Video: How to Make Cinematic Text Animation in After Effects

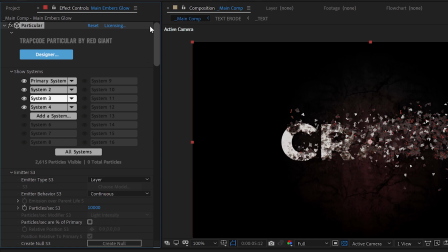You don't have to do that, but you'll get less glow if you don't, and maybe that's what you want. Let's apply an extract effect.
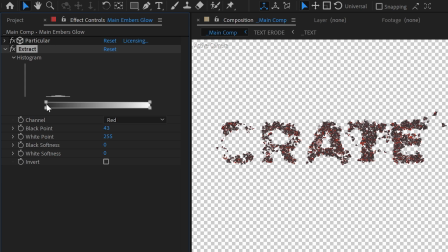Set the channel to red and cut out all of the darker colors, leaving us with only the fire.
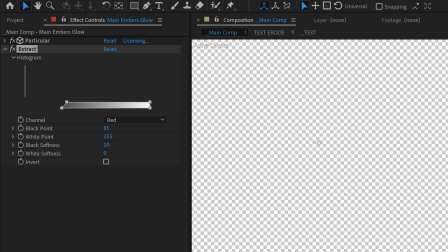We can feather that out a bit too, and then we'll just set a keyframe on the black point and move forward until the particles are starting to go away. Goodbye, particles. And we'll just animate the black point until they disappear. Get out of here, particles. Next, we want a set matte effect.
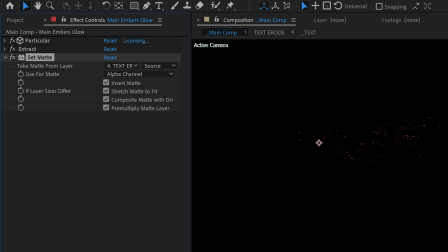We'll take the matte from the text road layer and invert the matte. This is just so our glow can wrap around the layer instead of being behind it.
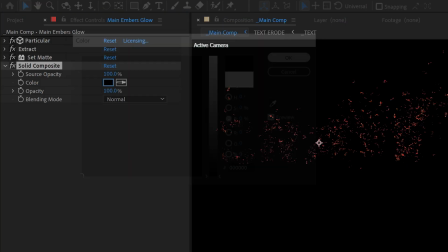We want a solid composite as well, turning the background to black. Next, we apply a glow effect, and we just make a tight glow around the particles,
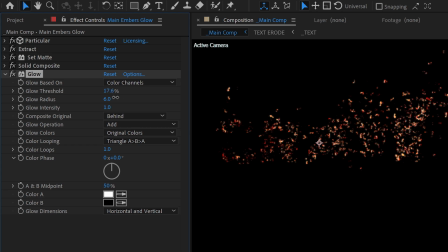and then another glow effect, and this one can be a bigger or wider glow.
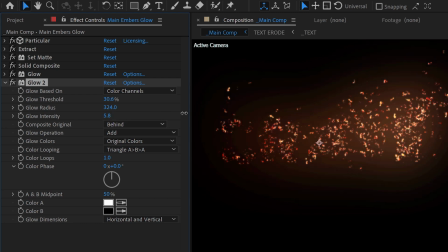Sometimes putting glows on reds and oranges doesn't really look so nice, so if you're not digging the colors,
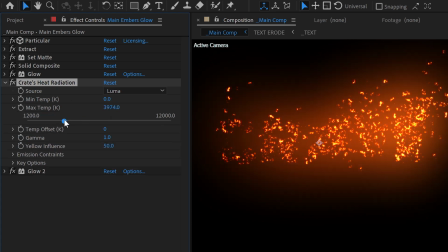you can use our Crate Heat Radiation plugin to remap them into being more realistic fire colors.
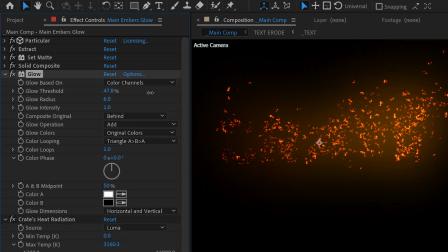That's what that plugin does. Mm-hmm. We're gonna stick this in between the two glows. I really like Crate Heat Radiation.
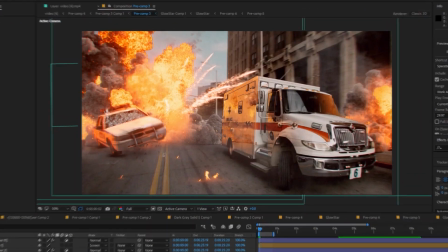Like, at first I was like, it's good, but now I'm like, I use it pretty often. First I was like, it's good, but it's now good. I'm like, it's good.
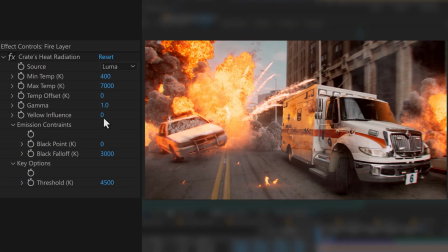It's real good, and it's free, so y'all know.
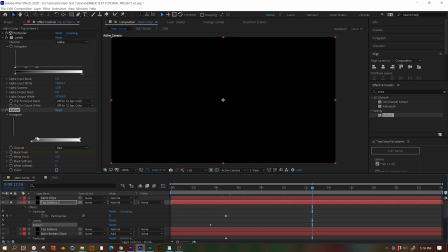We can't repeat those exact steps again for the top layer of embers to add some glow to that as well if we want, and then we are done.
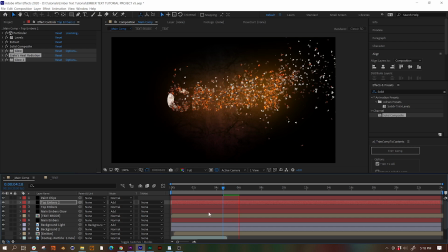Nice. If you like effects that burn, make sure to check out last week's video where we showed off our new fire transition effects.
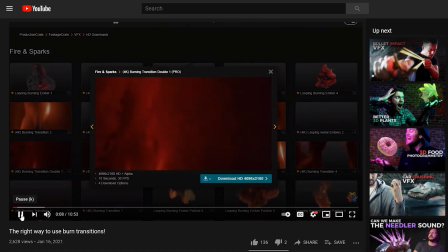These are cool. Wish it doesn't want. And again, if you're a pro member, which everyone in the world be, because it's totally worth it,
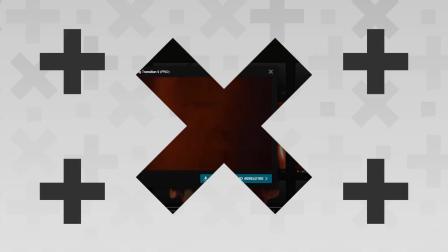make sure to check the description of this video so you can download the project file right now.
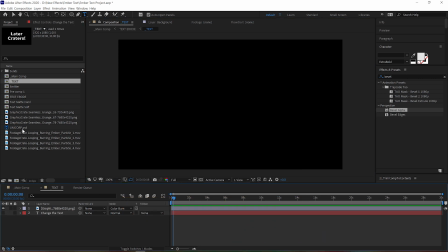That's right. Hey, make it awesome. Yeah, make it awesome, creators. And if you want to see more videos like this, let us know in the comments below.
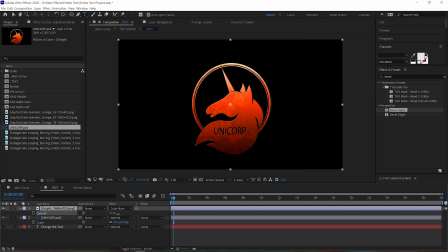I'm pretty sure last week someone told us to stop making fire videos.
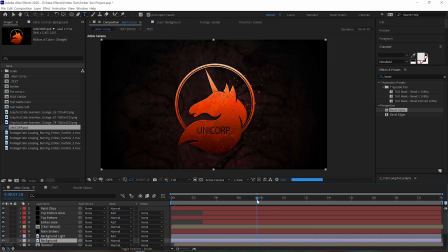Oh no. Later, creators. Later, creators. That's all we have planned for this year.